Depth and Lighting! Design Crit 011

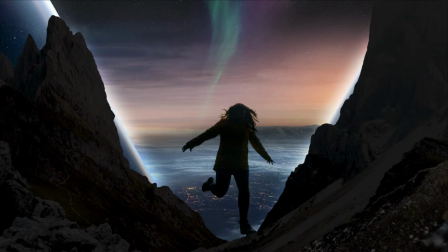And then we've got our darker foreground stuff, the girl, the mountains, these near foreground hills. And you can't really distinguish the hills from the mountains, but we want them to at least help with the depth.
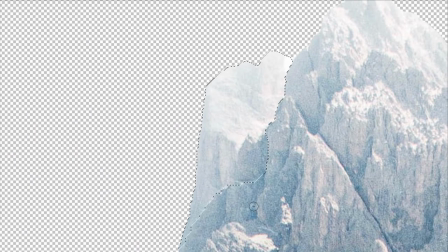So now I'm going to start separating out individual parts of these foreground objects.
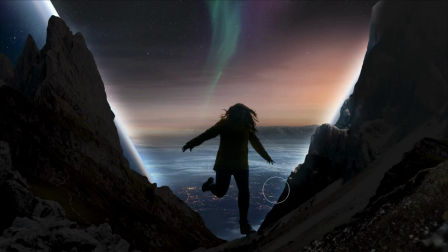Instead of this just being one dark mass, I'm going to get in there and see if I can start adding slightly brighter and darker values to delineate some edges and get some parts of it to look like they're occluding other parts. This is really the detail work, and it actually makes a huge difference.
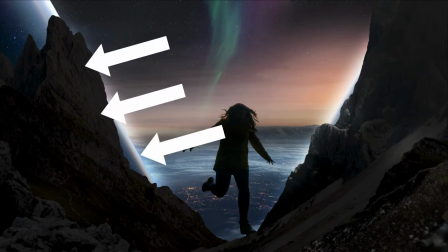I'm going to let this one catch a lot more light on its right side, and I've got a simple technique that works pretty well for that.
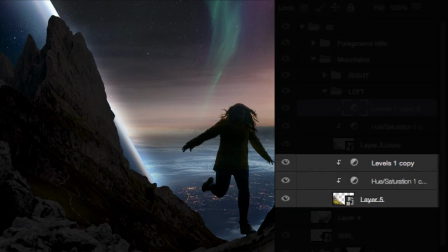Here's the mountain layer. I've used adjustment layers to desaturate it and crush the levels, so it's pretty dark, obviously.
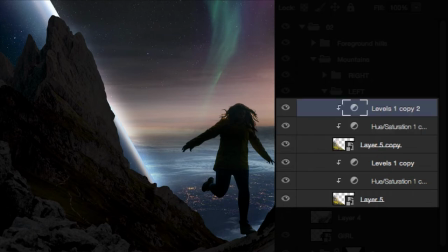I take a copy of all that, put it on top, and set the levels to something brighter.
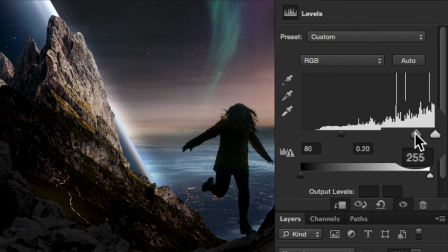It takes some fiddling and the setting depends on what you're going for, but this by itself looks pretty great.
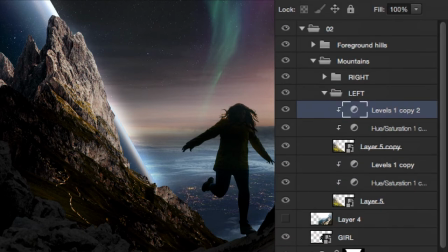But I actually want to take it another step and be more selective about where the light is hitting. So what I do is I make a mask on that brighter top layer,
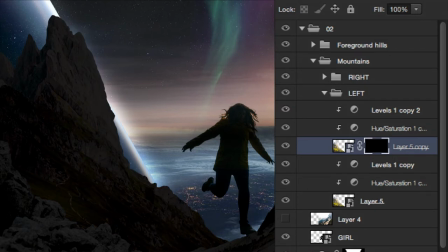invert it so the whole thing is completely transparent, and then start painting it back in where I want it brighter. So I'm basically just making a dark version of the element and painting a brighter version of it over the top. And it makes it way easier to decide which areas are hit with light. You just paint in the top layer.
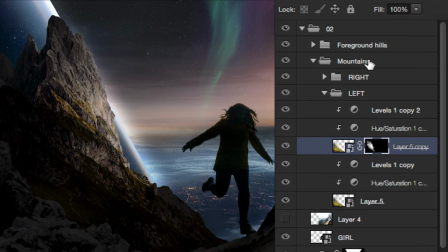And where you want shadow, you just paint the top layer out. You want to turn the light down?
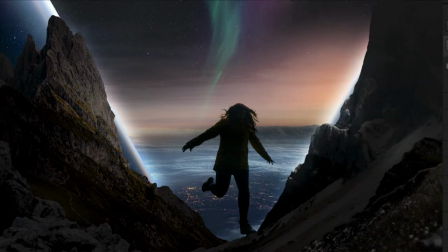Bam! Easy! You want to shape the light so it looks like it's just coming from these brighter areas? Just paint more of the bright layer in. Bam! Easy! And if you want to play with the levels on that top layer, you can make it crisp or flat or blown out or whatever. And it's all still totally adjustable. And while I'm painting,
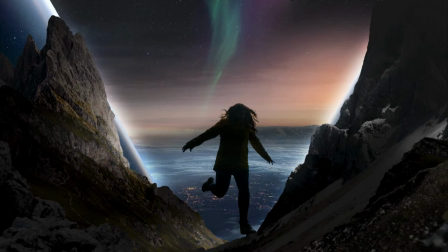I'm paying attention to where I can cast light to highlight certain edges so you can start to see what's in front and what's behind.
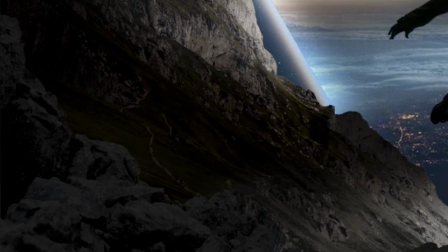I want to do that with this near foreground pile of rocks, but you know, I actually think it might work better to replace it with some snow.
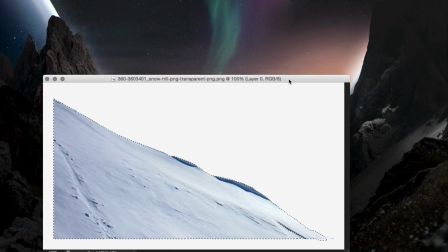That's just more wintry. And I found this image, which has those clean diagonal shapes that work so much better with all the diagonals already going on elsewhere.
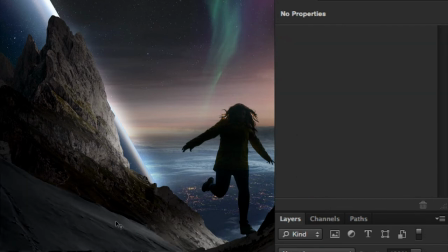And I'll use the exact same technique here to crush the levels down to something shadowy and then paint back in some of the brighter original. It's not gonna catch a ton of light here but I want it bright enough to help delineate certain edges to help you see which shape is in front.
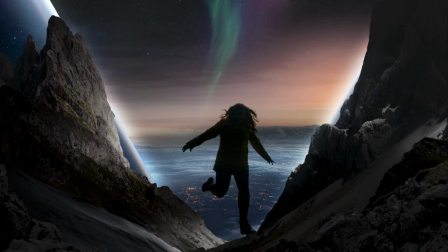I'll pop those rocks back in front just to add yet another layer of depth. It's subtle but I'm just building these things up bit by bit. This rolling fog is just another tiny bit of slightly brighter detail to pop out some darker edges. You can go overboard with this stuff, but you can also probably do it more than you'd assume.
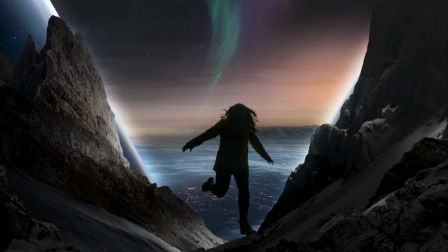I mean, there's definitely a better sense of what's in front of what than there was before, and we can still dial it up or down if we need to. It's not that hard to adjust if you take it too far. And that comes in really handy when you want to change things. Like I thought maybe I'd try out some other images for the background, and that can totally affect the lighting.
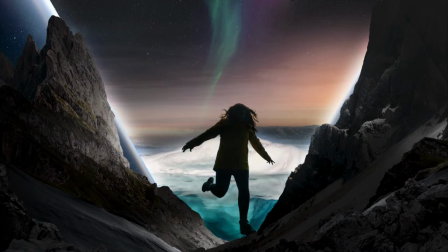Maybe an iceberg. That's kind of cool with the water at the bottom. Makes it look like this is behind glass.
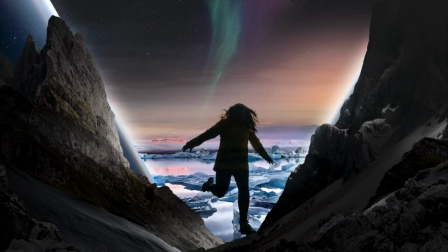Or this frozen ocean kind of works. This one's probably just too busy. It's starting to become more difficult to make out the shapes of the girl. This one's all right, but just not my favorite.
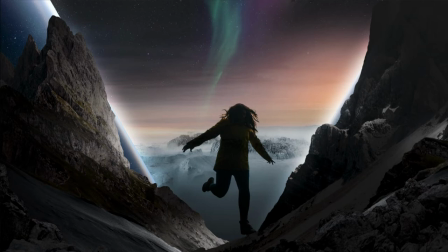That's pretty cool. Not too busy. And we could brighten up the bottom part to delineate the edges of her dark legs a little better. But here's where it starts it's getting fussy, and where paying attention to the details really helps.
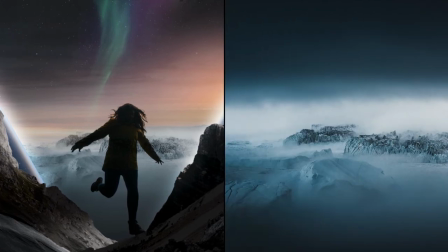In this particular image, the lighting is fairly ambient, but you can tell it's actually coming from the left.
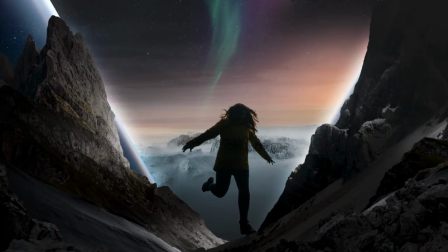Bright here, shadows here. Now the light from the sky we've added is more from the right, and that's the way the rest of the scene's lighting has been built out.